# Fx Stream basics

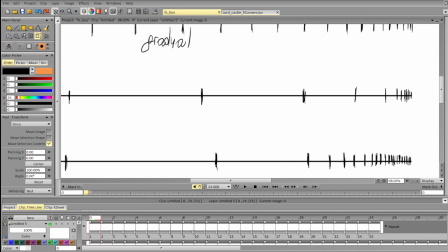Found it. I did a quick demo.
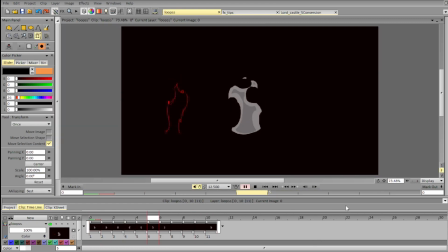So you can simplify your fire, water, whatever with simple dots to define the overall spacing and even design.
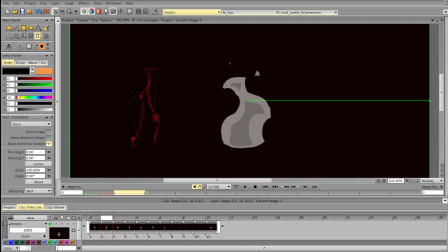So for example, right here we have several dots and they define the extremes of the edges. So every edge is defined by two dots, so kind of the extreme and the lower point of the edge,
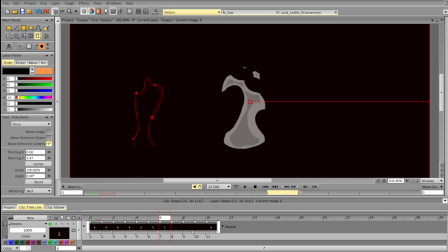and then you design over it and use that to define how it moves without going into details. And it also helps you understand what is pose in motion.
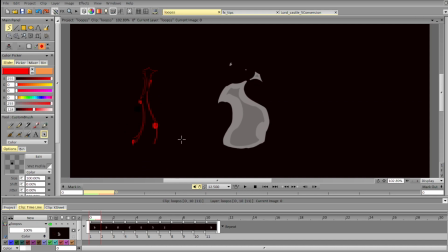For example, here the pose in motion is that we have this dot, and this dot has a different speed.
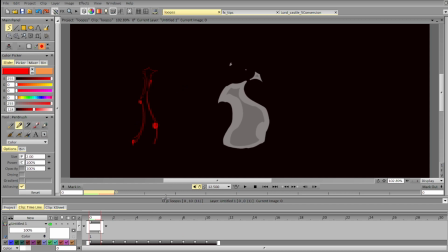It moves slightly faster. So we've got the one on the left and it moves like this.
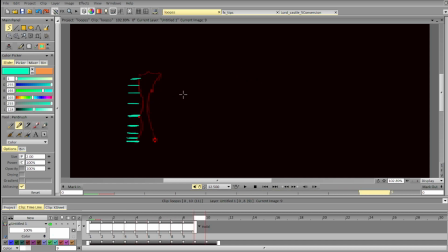So I've got an acceleration, deceleration towards the end, while the one
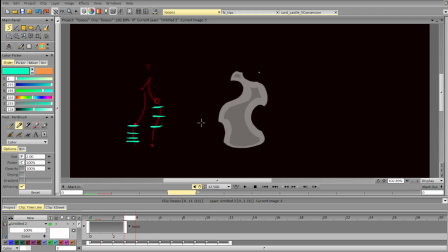on the right goes 1, 2, 3, 4, 5, 6, 7. So they catch up, but the initial spacing is faster for this one, and there is delay.
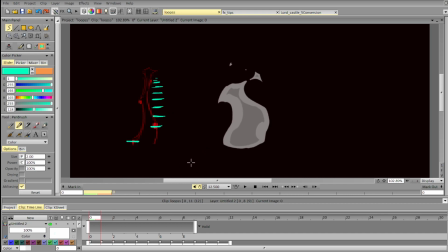So there is delay between this one and this one. There is delay between this edge and this edge. And this helps us create a nice, interesting balance.
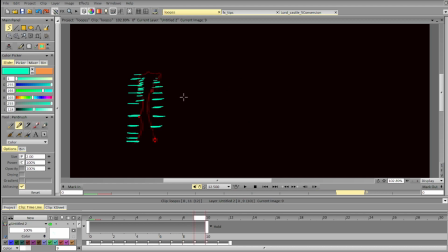And there is also a substantial difference in speed that again helps us bring variety into animation. So everything doesn't move at the same speed. We've got
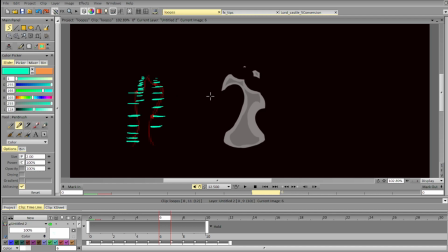a fast motion, we've got slow motion, and we've got kind of a medium motion. And then again, we try to create contrast. And then go again.
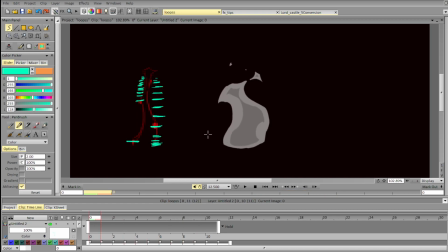And that way, you can very easily create loops because you don't have to think much.
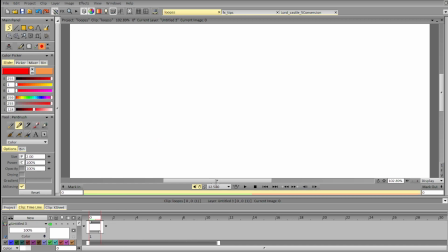For example, you can do start like this with a simple dot. For example, let's pick 10 frames as in the animation, and let's animate a simple dot looping,
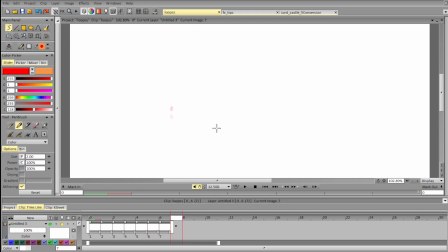and we'll loop it over 2 loops, so it will start moving in one loop, but it will only stop moving in the second part of the loop.
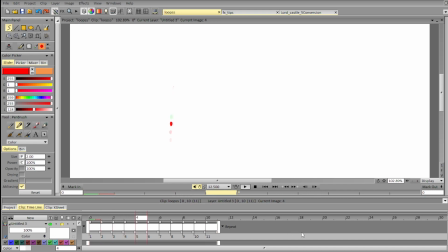So it will decelerate and disappear here. So that way our motion is more connected, because our motion is not just a part of a single loop and then it just ends.
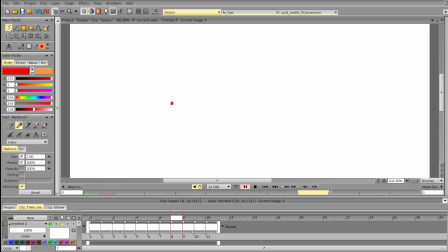It extends into the second part of the loop, and that's very good for creating that smooth transition
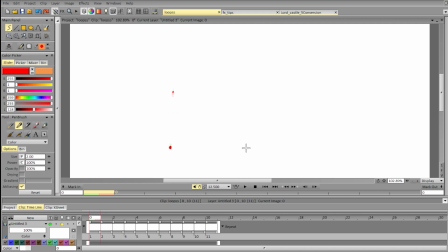between the start and the end of the loop. And for example, we see that we can't put the dot here because otherwise it will repeat this one. So let's put it slightly higher. And again, we're trying to create a nice design, so we've got proportional relationships.